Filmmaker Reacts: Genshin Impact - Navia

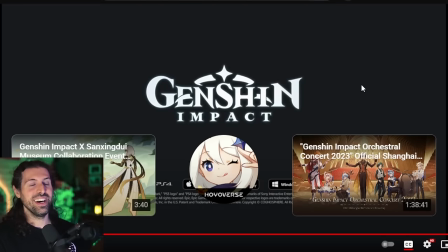wow that was one of the best character demos genshin's put out in a while i absolutely loved i feel like i get a lot of her character too uh from this not just from the uh sort of situation that she's in like the music feels like her character it's very playful it's very
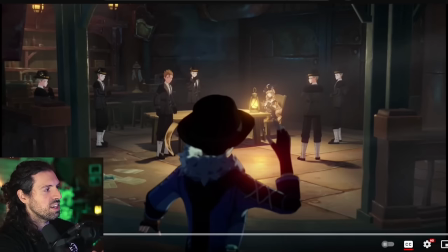interesting but here's the cool thing uh she's in a dark line of work this is what's fascinating about the character she's in a very dark line of work doing doing
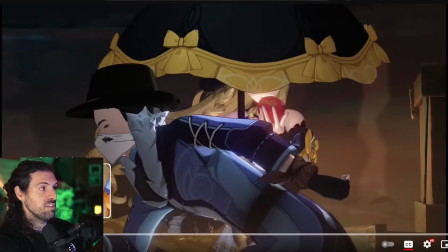work that's very dangerous work that's like apprehending dangerous people and you know violence is involved but her violence and the way she tackles it is very playful it's almost like she's repressing the sort of work that she has to do with a playful personality it's
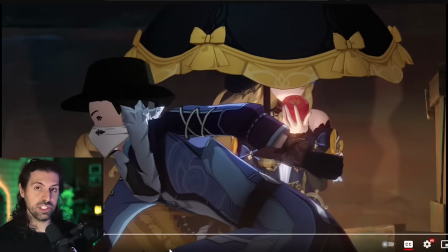very interesting uh it makes me wonder if that's kind of uh if there are other aspects of her personality that match that kind of you know masking how she feels because there's really not even a moment where she clicks and we see anything about the character like i said we're going to talk about those jump cuts incredible editing uh and as i said if you're enjoying our time together please make sure to subscribe make sure to hit that join button if you want
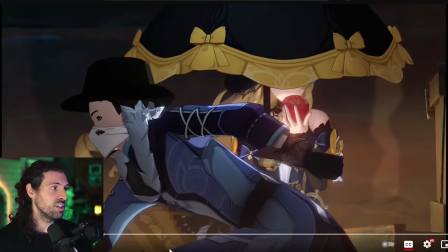to choose videos for me to react to from other games it's a lot of fun and of course join our discord and join the conversation but guys
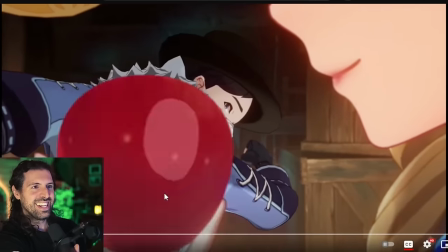there's a lot to talk about here so let's get into it all right there's so many great shots i love this sort of uh
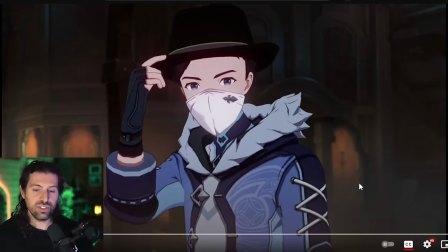i love this opening it kind of sets the sets the story of the scene if you will um and what i love is
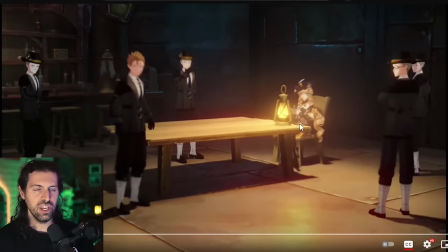this is one of the character demos where we do get a little bit more story there are some character demos that are kind of they're kind of sparse and it's more just about the combat this one's really cool this one's really cool and oh i was talking earlier even about the humor She applies to the situation like even her weapon.
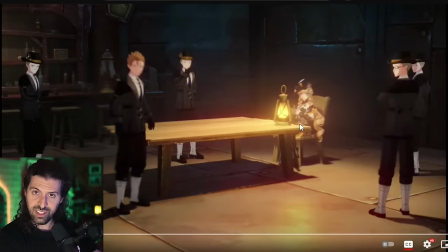It's an umbrella. It's cute. It's sophisticated It's official all right. It's very fancy. Uh, it doesn't look like a dangerous weapon So it's like she's kind of masking everything. It's cool.
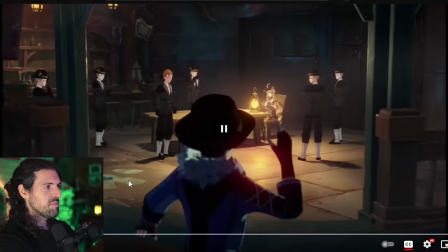I really like what they're doing with this Yeah, this is funny. I love the humor in here too.
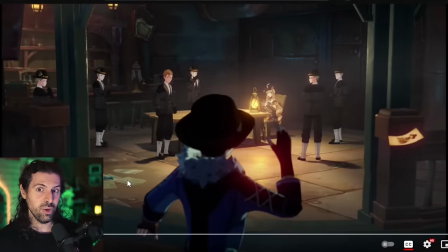There's this little moment of levity like Oh, no great great timing the timing's fantastic throughout
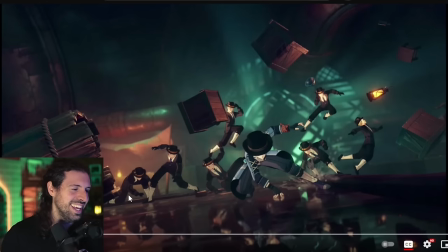and this was cool it's a really cool section kind of like a montage work here again that's
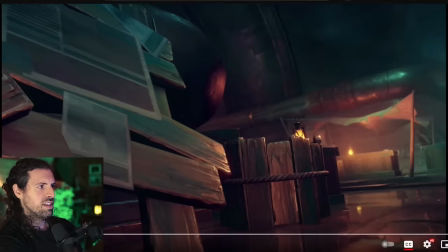something you typically get in a character demo reel i mean look at this it's funny you can kind of see
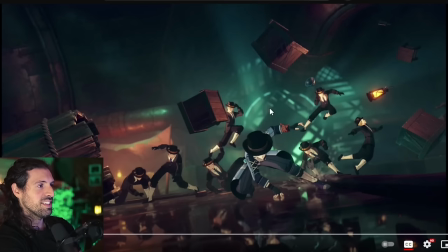the insanity of it oh they came around the corner and they were running too fast so it's like you know there's little gags in here like it's a frame it's a shot you see for just a couple frames but look at this this guy like clearly tripped or overshot and then fell over
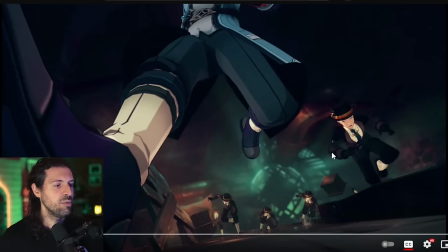like this humor and what I like about it is on the second watch like any proper Genshin character reel you get more out
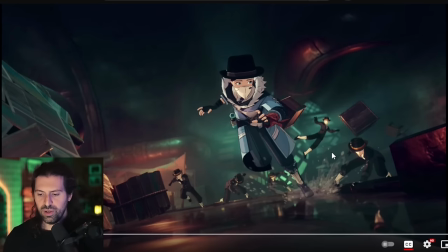of it because they're meant to be watched many times and you have to kind of remember that when we when we talk about this as as a medium of like separate video game storytelling that exists on YouTube it's very unique probably
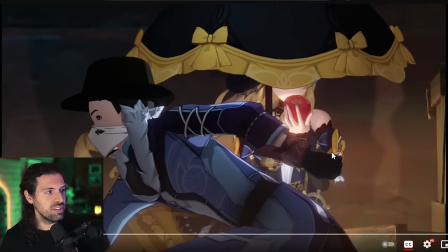around 120 frames per second to be able to achieve that on a 23.98 timeline
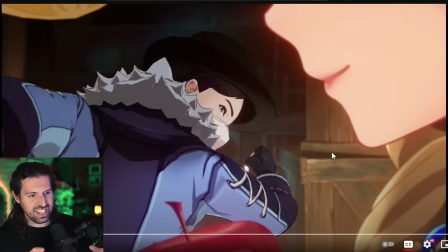great great and I love that we get these kind of perspective shifts a a little bit of a beautiful over-the-shoulder wear. And this is a fancy over-the-shoulder shot. This is actually really nice, composition-wise.
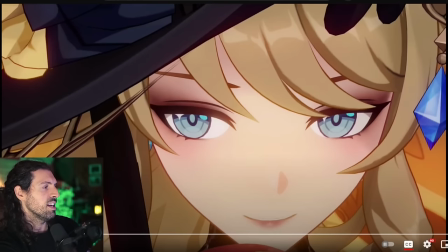When we typically do over-the-shoulder shots, we tend to keep them, well, not, I say we. A lot of filmmakers, you know, you'd see the classic over-the-shoulder switch, character stays on the left side of the screen, and the right. This is very creative from a composition standpoint. So let's talk about it. She's on the right side of the screen, of course, in this shot, and he's on the left.
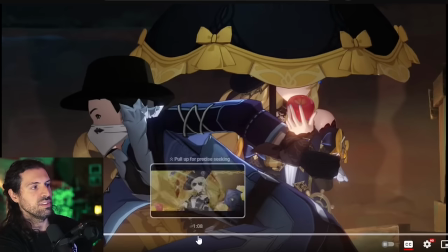So we've established a sort of line of demarcation for the 180 rule,
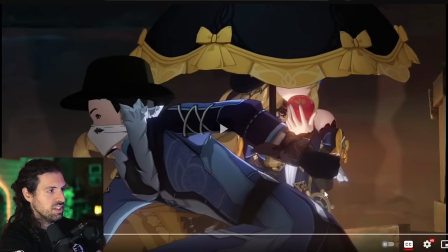line of action, as we call it in filmmaking. uh, in between here, and what happens is, she's still on the right side of the screen,
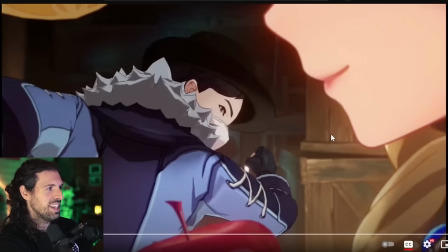you know, for the majority, she's skewed to the right, and then here, she's on the right, but we get this cool smile,
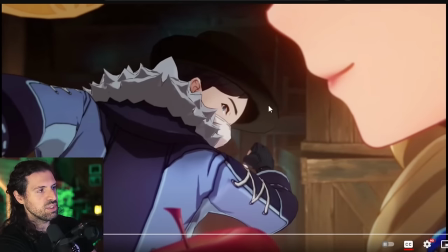so it still achieves the, sort of, compositional necessities of this, um, of the shot selection, but, she's pretty creative, and we get this smirk, which is really fun, again, not taking it too seriously, her line of work, and then look at this fear, right, and she's just smiling,
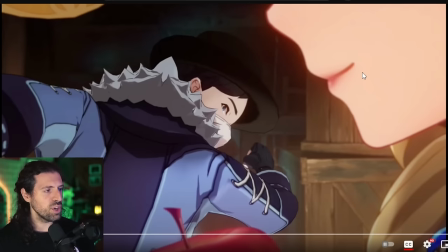she's got food, she's got an apple, Her men are falling over themselves and she's eating. It's interesting, right?
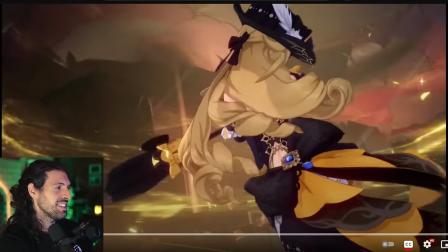And then this transition, we got to talk about it. This is one of the coolest.
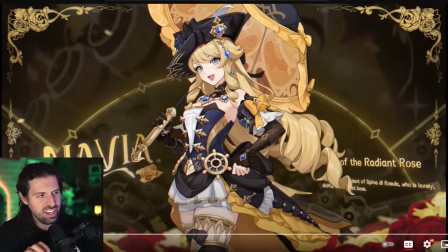Yeah, really clean transition into that sort of live 2D VTuber model that they do for these awesome.
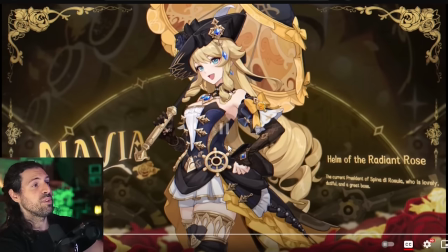I didn't get to read it before, so let's read it.
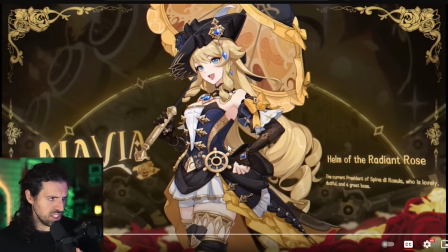Navia, helm of the Radiant Rose, the current president of Spina de Rula, who is lovely, dutiful, and a great boss. I love it. It sounds like it was written by one of her subordinates, which is cool. And can we talk about the character design here? Really real character design. Great character design. I love the blues and the golds. Really, really solid choice.
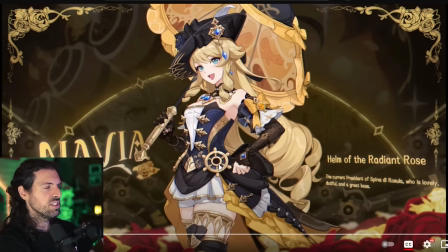Very complimentary as far as the color theory goes and just beautiful. Yeah.
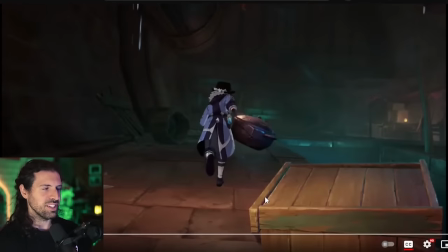Now, this shot I actually wanted to talk about. Yeah, really cool, man. I like that. It shows she's kind of vicious in her chase.
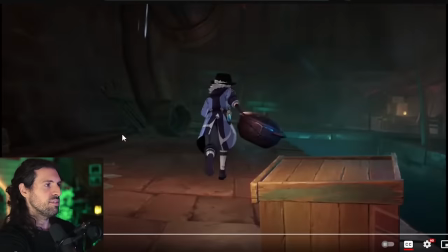But, again, there's a levity to it. She's having fun in the chase. Fascinating.
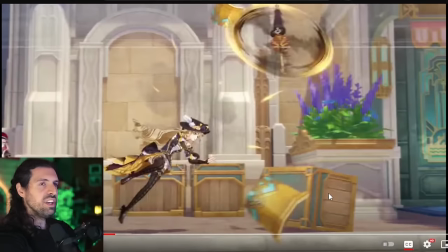I mean, look at this, she's just speeding through the street.
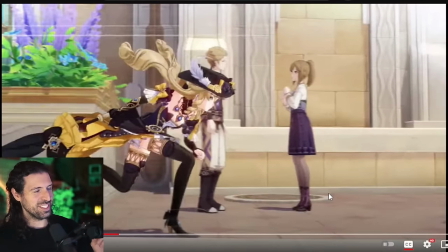Now, we're coming to an extremely intense shot that I would really love.
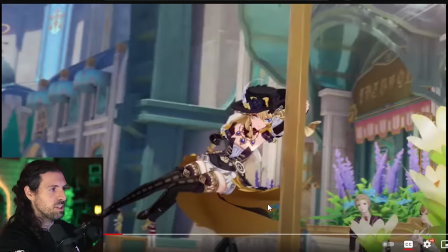So let's watch it through here. I'm going to come to that first match cut that I talked about, which is a really cool trick you can do with filmmaking.
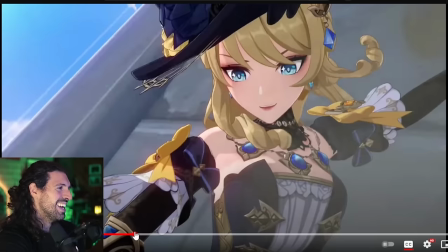This shot is insane, man. It's so good. I mean, and you know, I always say this, like, to achieve this in real life would take a lot of work.
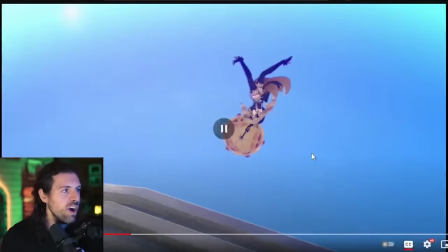Obviously, this isn't real, but it's just so cool to think about. sort of the limitations that exist in reality don't exist here so look what we
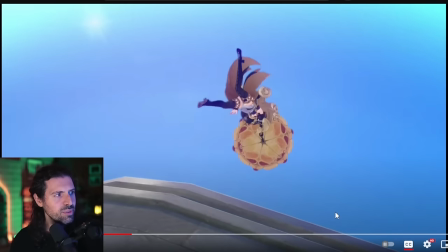do let's go through it end up having this awesome shot where she is you know high up in the sky and it's awesome because it achieves a
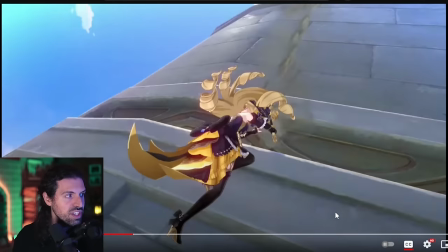sense of momentum and speed like look how far she's moving in the frame the camera's following her she slides down the wall this gives us an
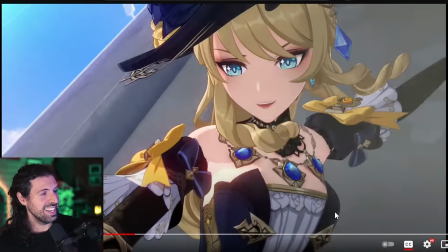opportunity for this awesome close-up and they pull in and it actually changed focal lines too it's a bit of a wider lens when she's up in the air and now we've punched in probably closer to like a portrait lens or even is like a 50 millimeter which is like what the human eye sees then she jumps
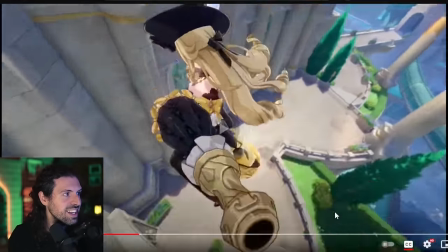off now of course we're going to transition once again back out to a glorious wide angle and look at this you can
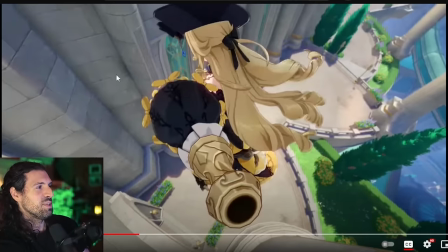actually see the distortion a little bit in the uh the building it's beautiful you can see a little bit of curve there it's the distortion of a wider angle that
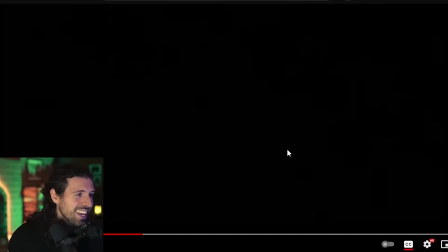happens and then so cool we like i love this because it kind of uh it's almost like that feeling in a video game
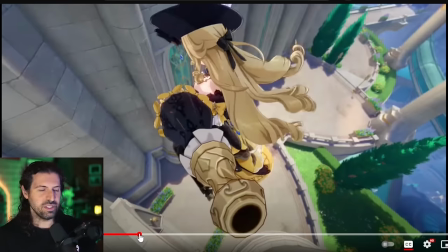like minecraft or something where you jump off and it's like oh it almost gives you like this feeling in your stomach like you're on a roller coaster what
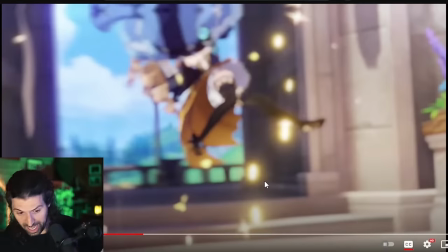i love is it's like we pass her it's like oh the camera fell the camera fell out of my hand and it passed her really cool effect very creative love it
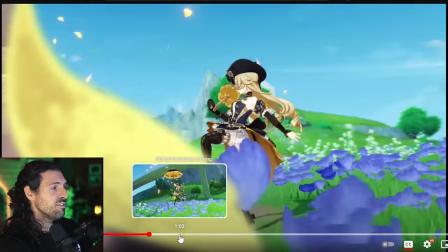that's the match cut i was talking about so what is a match cut you know you could probably figure it out from the from the terms but what
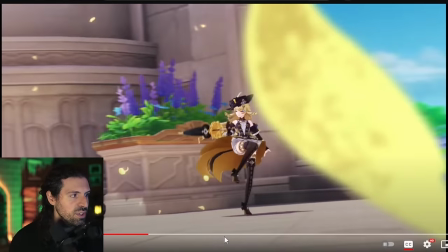happens here is a match cut is when you cut to a different shot but the subject or the object
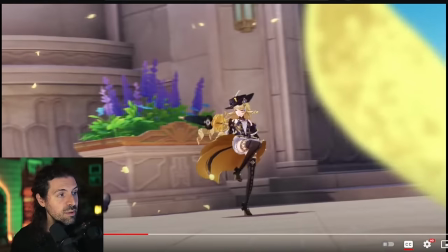in the shot is going to be uh compositionally speaking matching in the same part of the frame so like how
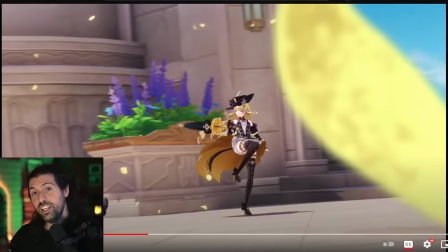cool is that and this is kind of a double thing not only is it the same subject a lot of times with the match cut it'll be a different person different object um uh there's some really cool match cuts in uh and some really cool transitions that are similar to this in advent children uh final fantasy
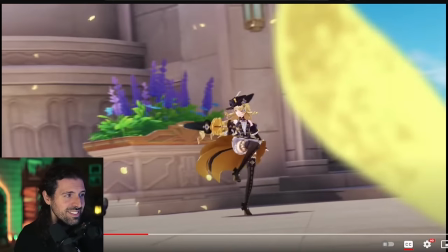7 which i love but look at this uh she's in the same pose and is like kind of matching the the choreography but in a different location
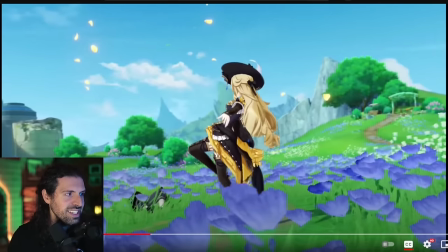again sort of the magic of of you know computer generated scene like this that you can pull off perfectly awesome
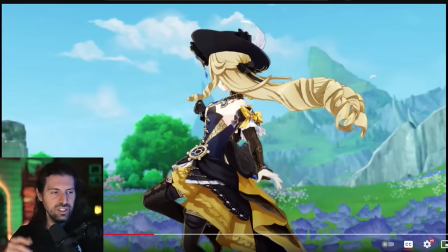just so satisfying to you and that's what's cool on the second watch you'll catch more of this really
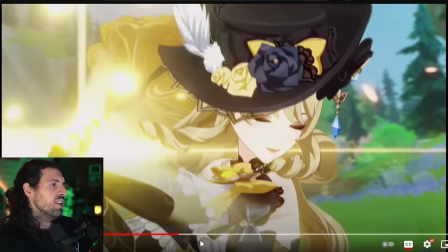nice choreography yeah i love these things again notice what happened there what is going on this character look what happens to her when
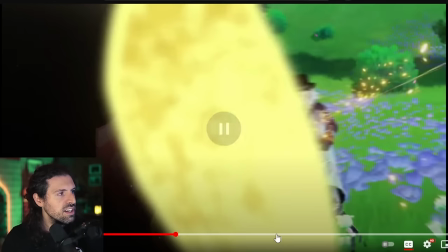she closes her eyes in the real world we get this kind of nice bouquet and this sort of spotlight almost reminiscent of Farina who's on the stage here it's interesting
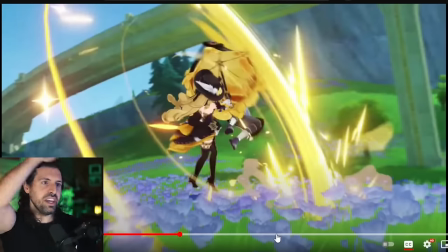right and she comes back out of it and she's smacking the guy with an umbrella madness
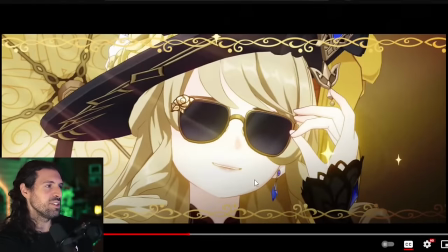yeah we have these cool little vignettes of like is it a Daydream,
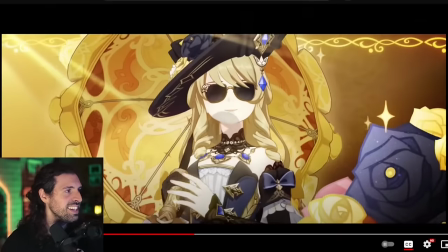she's got shades on So cool
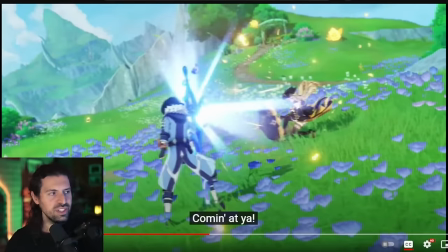And it has like what is her weapon is she a spear user is she smacking people with it? Is it a is it a firing magic I? Have so many questions for the Genshin lore masters here help me out.
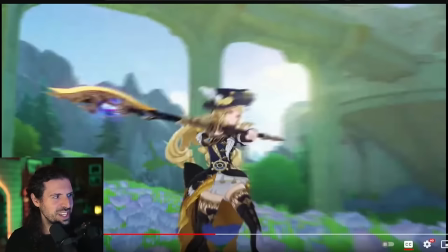I mean with what?